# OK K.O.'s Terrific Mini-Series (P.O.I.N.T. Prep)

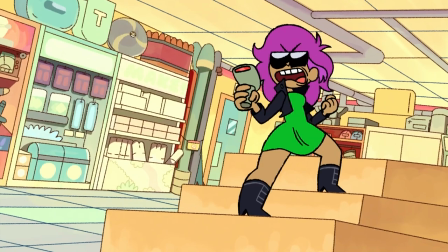7s
Throughout the latter half of the 2010s, Cartoon Network began pushing for their shows to have miniseries,
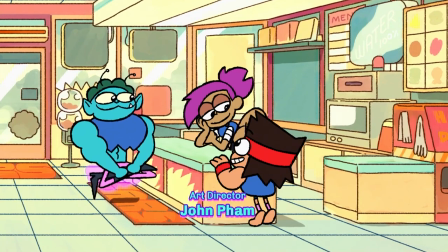13s
a collection of 5 to 10 episodes that are all connected in their plots, with Adventure Time's Stakes and Clarence's Stormy Sleepover being examples of this.
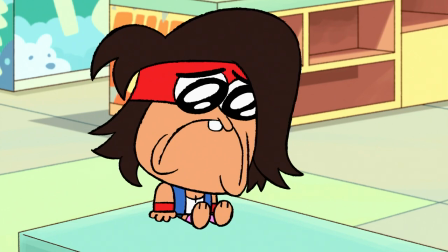21s
In 2018, as the trend was dying down for the network, OKKO put out their version in the form of the Point Prep arc,
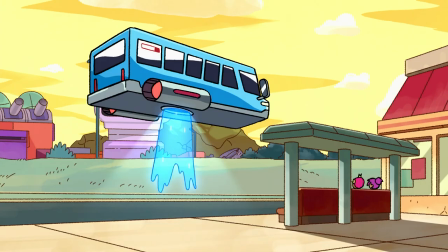29s
5 11-minute outings that allowed the show to get away from the plaza for more than a single episode for the first time in the series,
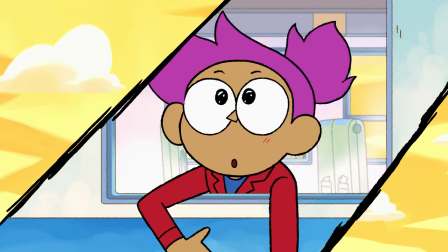37s
and that's exactly what we're going to be talking about today. We're going to go through each one of the 5 episodes, break them down,
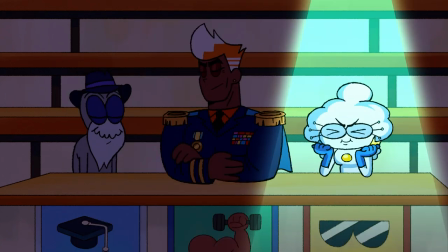42s
and see whether or not this format truly elevated the already fantastic standard of one of the best cartoons of the 2010s.
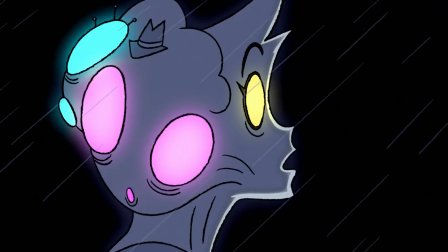49s
Anyway, spoiler warning aside, let's go ahead and jump into the first episode, Wisdom, Strength, and Charisma.
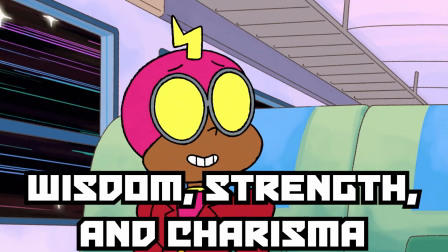56s You're not the type to crack under pressure, are you, Enid?
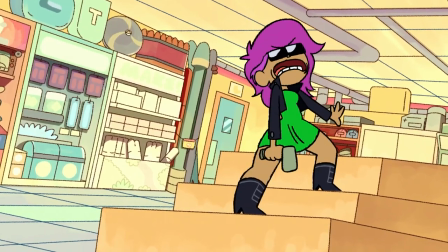61s
The episode starts off with some classic bodega shenanigans, reestablishing the bond between Enid, Rad, and KO that the rest of the episode is built upon.
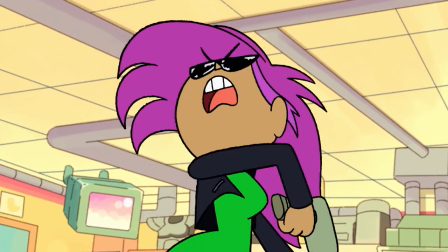69s
It's a really fun sequence with some unnecessarily clever ideas in animation, which is a sentence that you'll hear me say in different ways throughout this entire video.
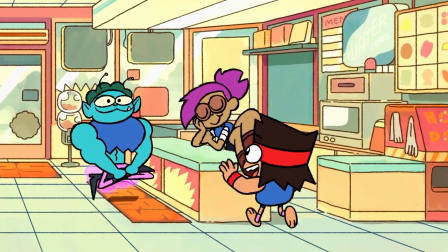78s
After they finish filming, we get to the setup of the arc, being that Enid is accepting the invitation that she received earlier in the season to attend Point Prep,
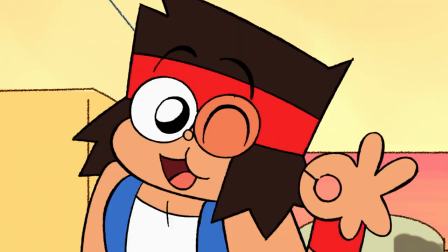86s
a hero training academy fittingly ran by Point, the Avengers of the OKKO universe.
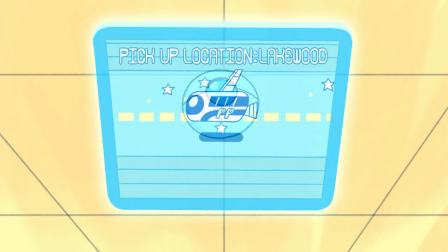92s
The over-the-top nature of the academy is foreshadowed in the delivery of Enid's uniform that kicks off the crying fest that makes up the first chunk of the episode.
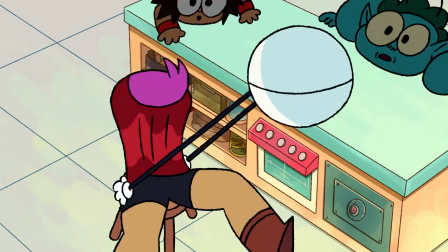101s
The sappiness of it all is both heartwarming and hilarious,
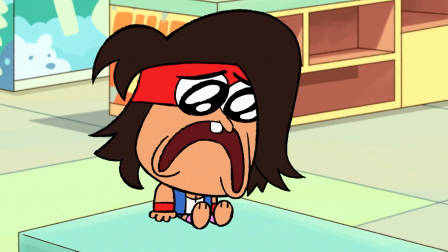105s
as the show's tendency to go off-model works really well to bring some comedy to the scene without making it any less heartfelt.
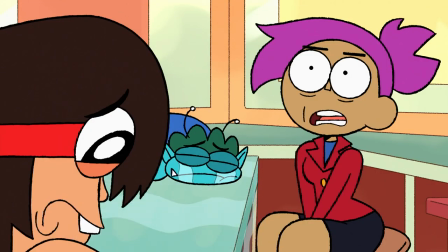112s
There's some foreshadowing of later events in the arc that are played off as jokes here too,
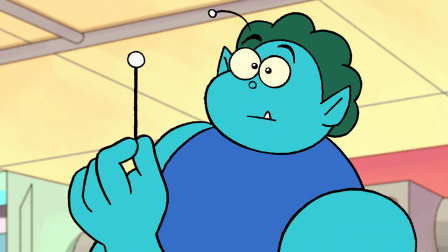117s
like Rad's antenna being revealed to grow back, which makes rewatch of the arc even more enjoyable.
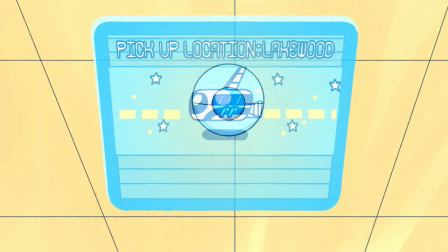122s
The first conflict of the miniseries, being KO missing Enid's departure, gives the first part some kind of a conflict to do exposition around,
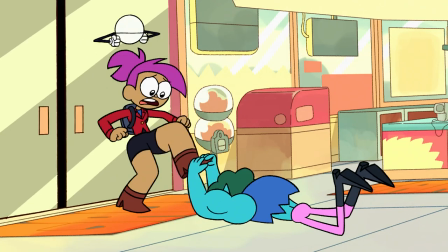130s
as we catch up with the first side character elevated to main character status for the miniseries,
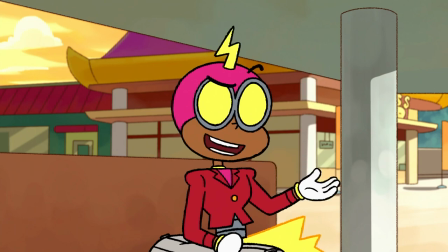135s
Sparko. Throughout this episode, he serves as a nice middle ground between the down-to-earth Enid and the literal sky-high academy folk,
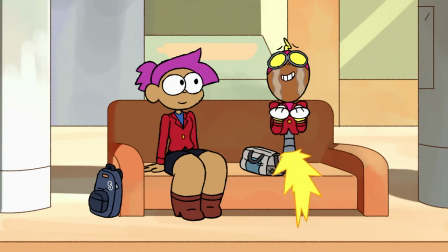142s
as he gives a nice explanation of the academy to the audience, while also getting Enid nervous for her big action scene at the end of the episode. The three different Hogwarts-styled houses are introduced
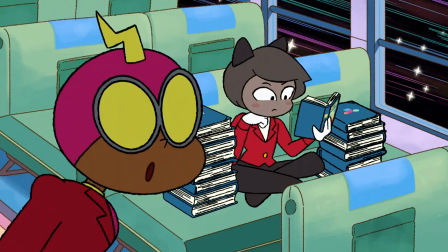153s
here, being the Triforce Adjacent, Wisdom, Strength, and Charisma, with Courage being subbed out in order to give a place to Elodie,
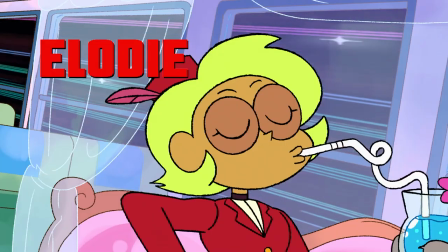159s
the previously established friend to foe of Enid, who's going to be more important in the next episode,
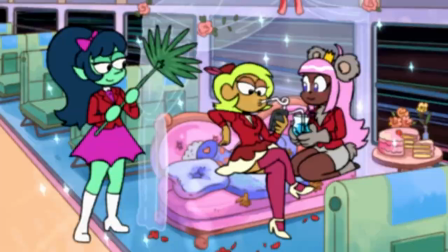164s
but remains silent in this one. All of the character designs are superb in this miniseries,
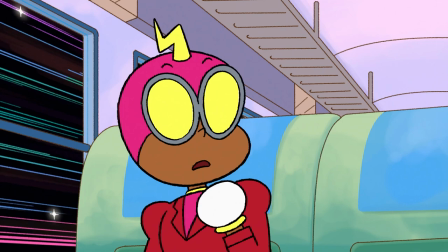169s
as every character uses the OKKO aspect of the OC's character designs to be terrifically unique.
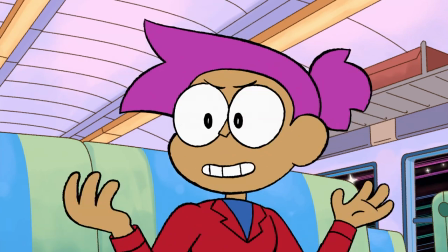176s
Anyway, as Sparko describes the sorting trial with a fourth option being sent home, Enid's anxiety peaks,
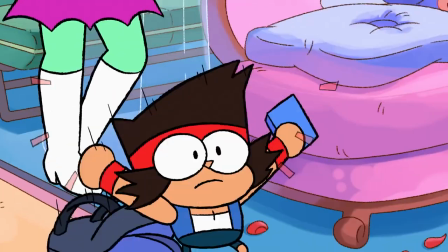182s
giving a hiding KO an opportunity to hop out of the bag he snuck in and embarrass her by offering her her digestion medication.
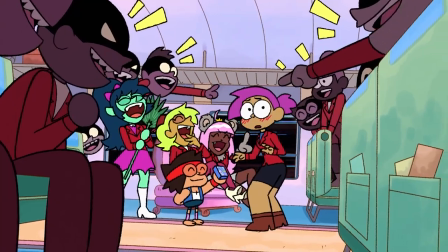190s
This scene sounds like it should be annoying, and at times it kind of is, but with just how adorable KO is,
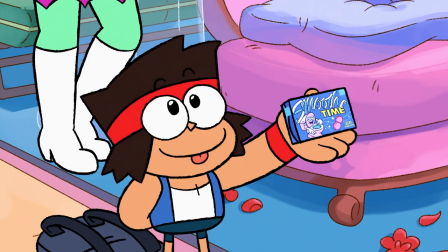196s
mixed with how quickly Enid gets over it, the scene is just more funny than anything else.
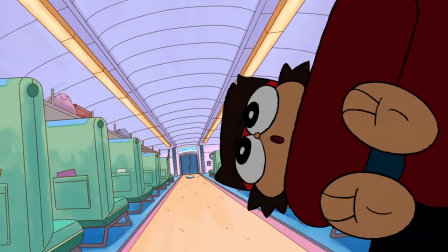201s
KO giving Enid his gift, which ends up being a framed photo of the trio,
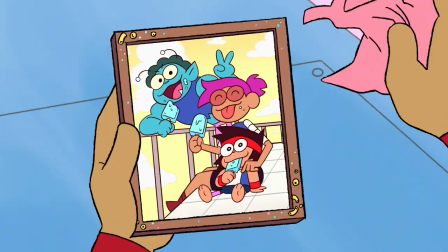205s
is just as adorable as the protagonist, and creates the first of many really charming moments in this arc.
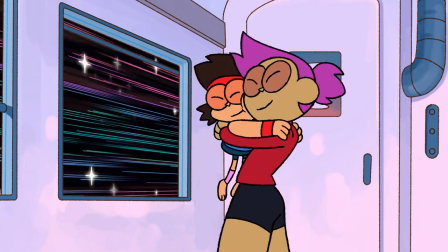211s
Anyway, KO bails for the rest of the episode as we make it to the academy, meeting Chip Damage,
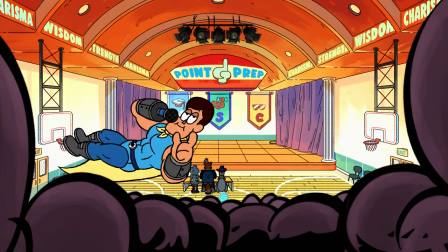216s
leader of Point Prep, as well as the leaders of Wisdom, Strength, and Charisma, being Greyman,
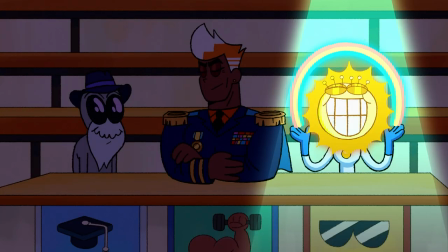221s
Foxtail, and Sunshine, respectively. These guys aren't really expanded upon further for now, as we get to the action sequence I alluded to earlier,
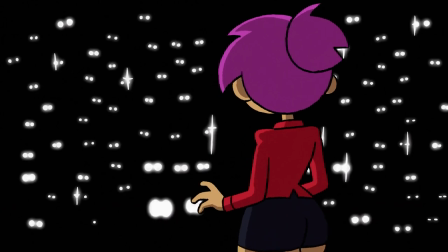229s
being Enid's fight against the heads of the heads of each department, with her joining the group's leader she manages to defeat.
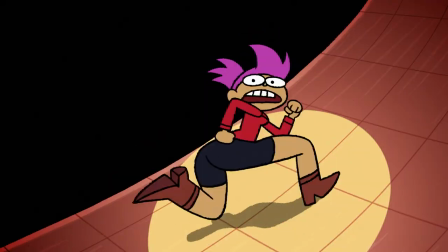235s
Despite being based around a play on words, the fight is predictably fantastic, as the choreography is stellar and the references abundant.
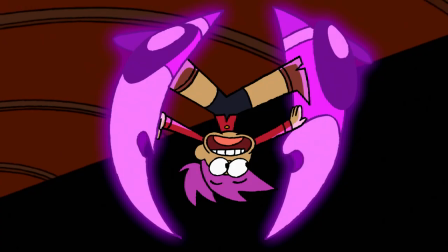243s
I mean, seriously, just look at these shots.